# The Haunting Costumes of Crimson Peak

She's wearing a very Edwardian styled chemise with her long gold skirt again.
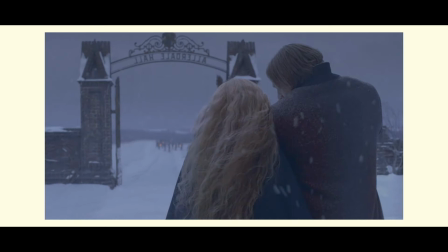For the rest of the movie we pretty much just see Edith in her nightgown, which I'm not complaining about. I love it so much. In the very last scene, she's wearing a blue cloak over the nightgown. Edith's outfits are absolutely stunning and some of the most effective I've ever seen in conveying the character's personality and feelings and even foreshadowing the plot.
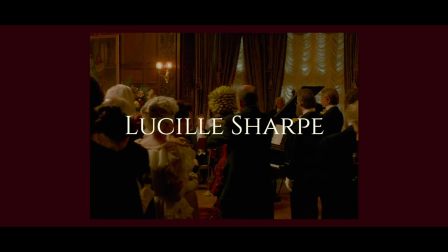I love her costumes so much.
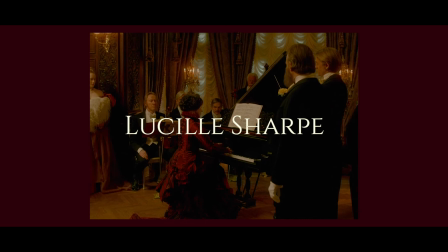Lucille is the older sister of Thomas Sharp. Because the Sharps have lost most of their money, Lucille wears dresses that resemble the 1880s period.
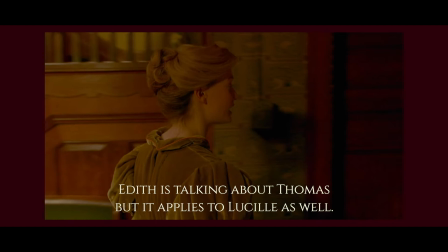Did you see his suit? It was beautifully tailored, but at least a decade old.
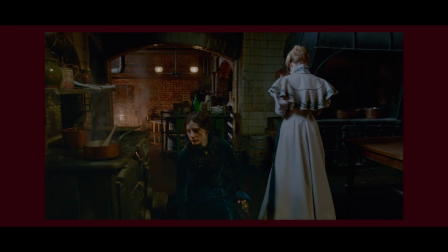I can see that you observe far more than I did. And his shoes were handmade, but worn.
While this may not be the most historically accurate,
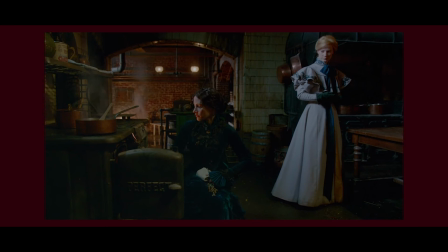the decision to have Lucille's dress look older than Edith's dress helped viewers understand the difference between the two women, and I think it's a pretty cool idea.
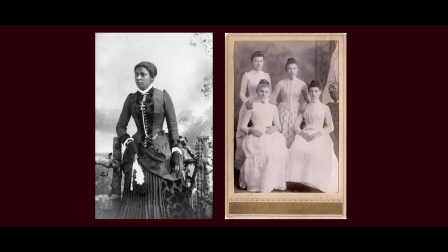The fashion of the 1880s is very clearly different from the 1890s and early 1900s. Lucille wears tight sleeves and tighter skirts with bustles. It reflects her strict, harsh personality as well as the secret that she is hiding.
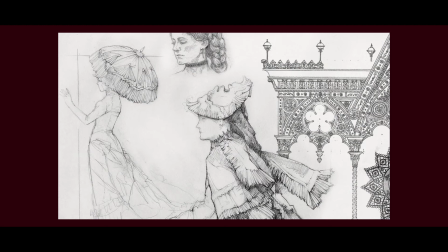Many of her clothes are also inspired by gothic architecture, so she fits in with Alderdale Hall where she has slowly been rotting away. Lucille often wears dark colors like blue and deep red. If Edith is a butterfly, then Lucille is the moth.
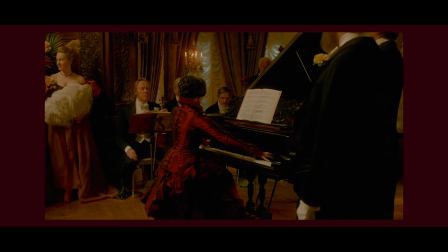The first time we see Lucille Sharp, she is playing piano in what I would say is her most iconic dress.
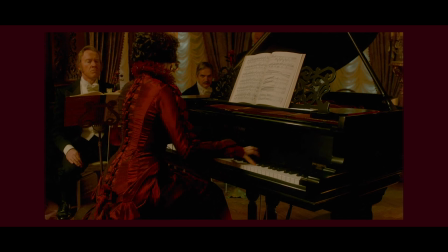The gown is titled the drop of blood dress for obvious reasons.
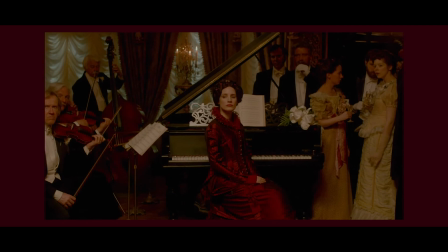When Lucille emerges from the crowd, her dress gives the impression that blood is spilling from her, pooling on the floor.
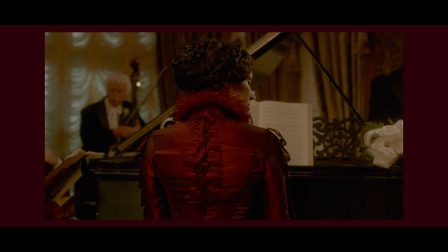It's an 1880s inspired gown with an Elizabethan inspired rough and eerie lace up back that resembles a human
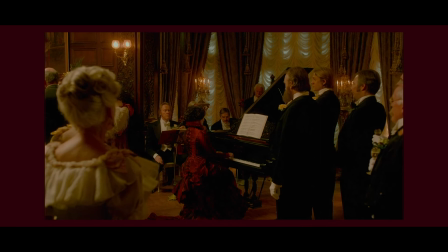spine and the long pleated train that at first glance appears to be a puddle of blood beneath her.
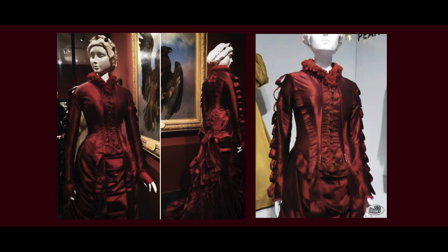There are loops of ribbons along the sleeves, beads hanging off the collar and dark red jewels in her hair.
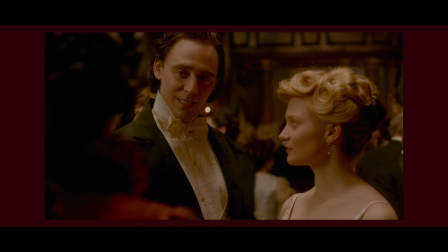She is also wearing her red ring that she later has to give up to Edith. The deep red color of the dress stands out among the rest of the party guests.
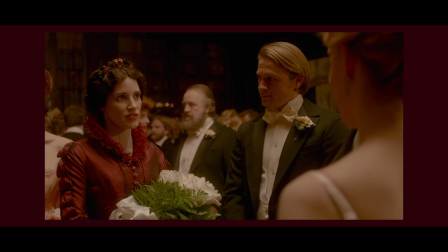Looking at Edith's modern light dress compared to Lucille's spooky old dress gives a good first impression between the two women. This is my favorite dress of Lucille's we see. It fits the movie very well as well as Lucille's personality. It also is I believe the only dress in the movie that is actually a crimson color sort of meant to warn edith
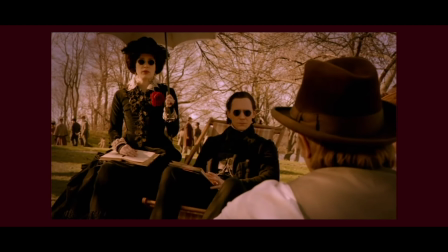again of crimson peak the next dress that lucille wears is just as spooky it's black with a red flower on the front and lace details we again see the 1880s inspiration
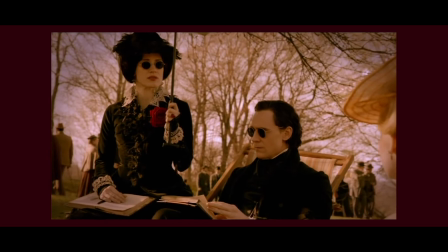in the silhouette and long bustle there are dark leaves and little tassels around her neck and down the front of her bodice called
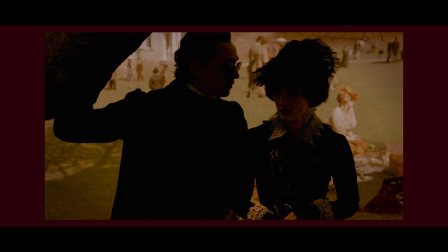pessimentary i believe her collar and cuffs are also trimmed in white lace she has little black
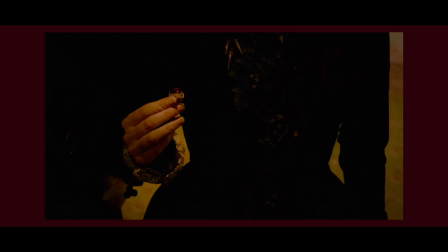fingerless gloves which are very fun i would say the most interesting part of her outfit is the The hat that she wears,
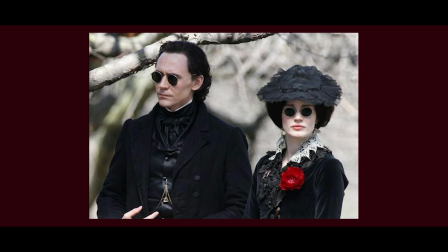like I said, her clothes are inspired by architecture and her hat is inspired by gargoyles. If you look closely, you'll see a face on the top of her hat.
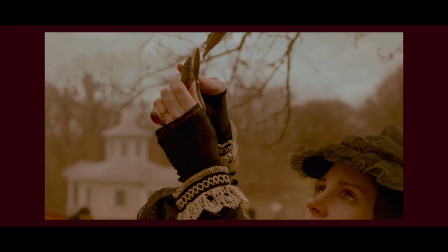It looks like many hats from this time period, but with a spooky twist. I would say that this is the scene where the differences between Edith and Lucille are the most obvious.
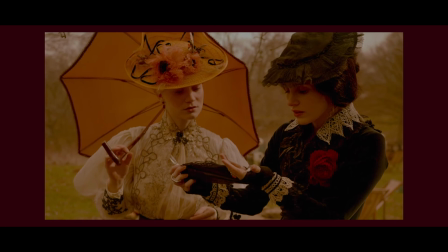Edith's light-colored and more modern style is a big contrast with Lucille's dark and old-fashioned dress.
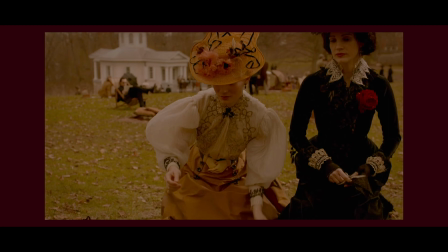In this scene, Lucille indirectly compares Edith to a butterfly.
Oh, I haven't seen a lot. Take
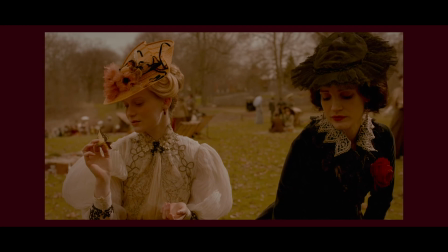their heat from the sun and when it deserts them, they die.
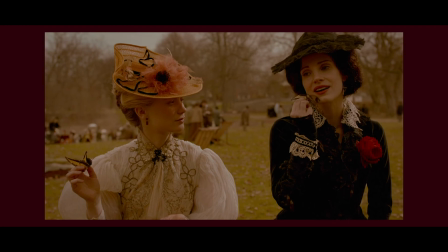No, it's not sad, Edith. It's nature. It's a savage world of things dying or eating each other right beneath their feet.
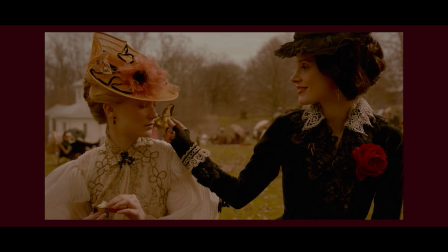Surely there's more to it than that. Beautiful things are fragile.
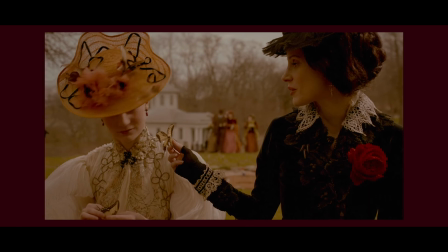We have only black moths.